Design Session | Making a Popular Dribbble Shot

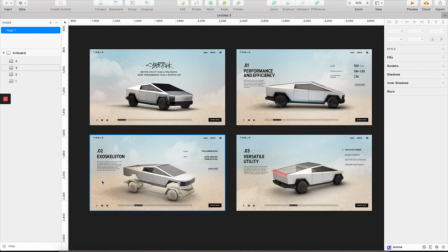20:40 And the next one, so this one about this
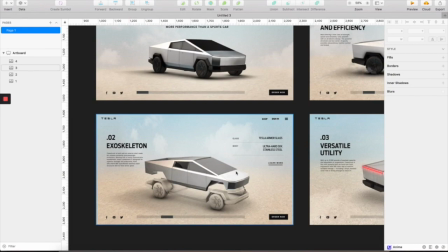20:45 overall structure, this skeleton of the truck. So I think it should be cool if we can just kind of separate the truck and only focus on the skeleton,
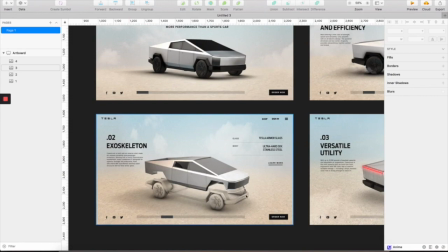20:58 well, this part, and fade out the other part like this, so we can have a very cool kind of
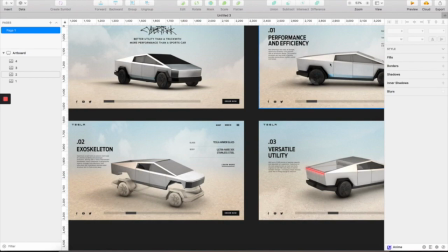21:07 transformation things going on when it comes to a transition between this screen and this screen.
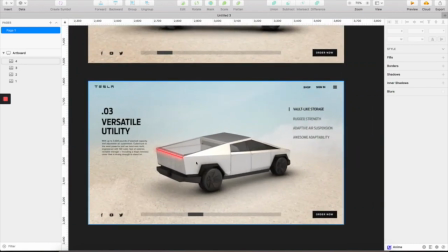21:13 And so next one, so this one is about like utility. So I just want to focus on one point, which is that the back of the truck where we have like this vault like storage.
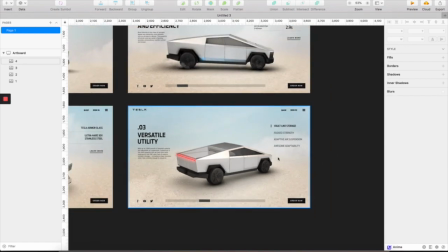21:27 So maybe it just
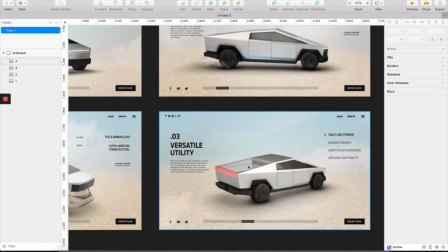21:30 simply just rotate the camera and kind of reveal this storage trunk here,
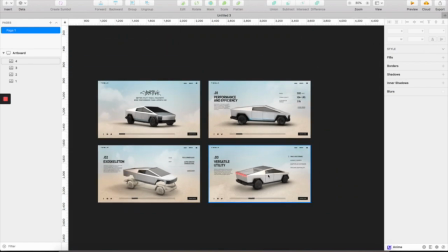21:38 and I think that would be enough for a Dribbble shot.
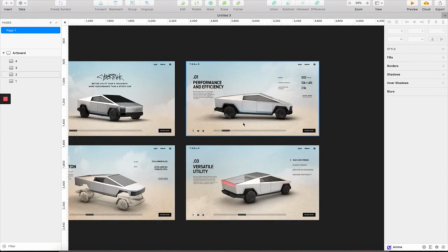21:41 So the key here is that we don't want it to be too short, we don't want it to be too long, just need to be enough.
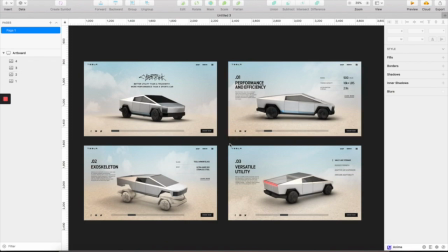21:50 So I estimate this is gonna take like 15 to 20 seconds for the motion. So I think it should be fine. So yeah, so next step, let's do the motion for this bad boy.
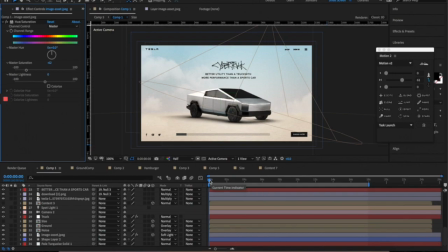22:08 Here we are in After Effects. So I have quite complete this motion file here. So as you can see here, there's all layers. So what I'm going to do is to break down
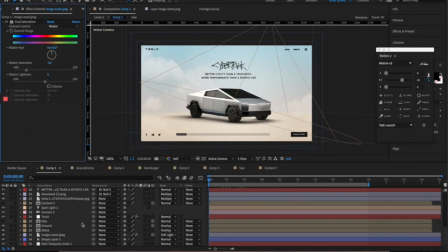22:27 quickly all of these components, so you can have a glance of how I built this file. So first of all, let's have a look at the motion that I did. Yeah, we're gonna need to render this.
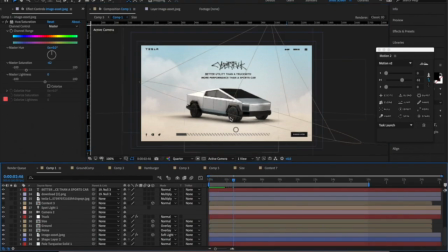22:44 I think it's gonna take a lot of time, so maybe let me just quickly drag this down so you can see it quickly. So basically, as you can see here, I have this camera rotating, pretty cool, right? And this content coming from the right,
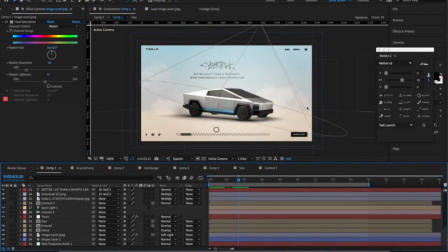23:02 you can see that this I have the clouds also moving as the camera rotates. It's not that kind of realistic, but I think it's look okay for this Dribbble shot,
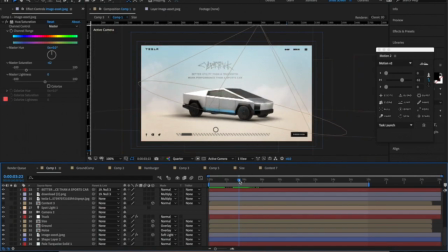23:18 because the whole thing here is not really has to be super realistic, so I will keep it this way. And then I also have these kind of smoke, as you can see clearer.
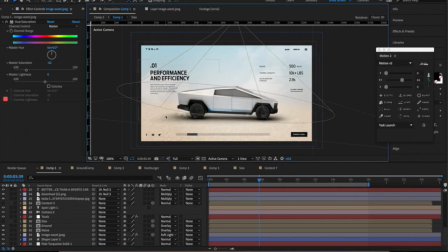23:33 It's kind of dirt coming from the ground like this, and here's I just break apart the truck and show you the skeleton.
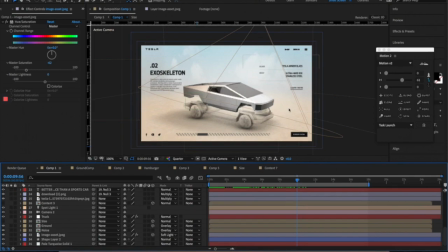23:47 So I did this very easily. Just all you have to do is just to nope.
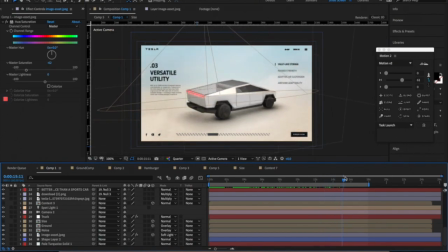24:04 And finally, this day where we just need to show the back of the truck. So that's the whole motion sequence. Maybe you can stop the video here. So let's see, what I have here is the background.
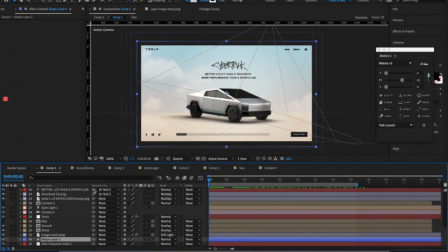24:24 So you cannot see it because it's already covered by this. So this one, so it just
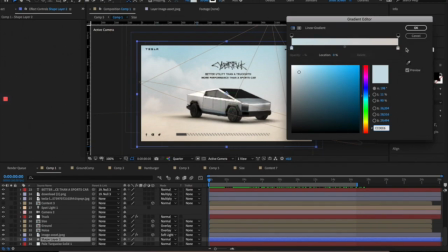24:32 layers where I put this kind of gradient, a little bit
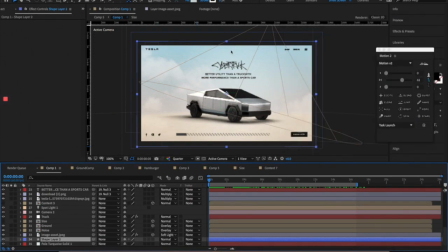24:40 this color and this color together. So this one's for the ground, this one's for sky, and this is the cloud.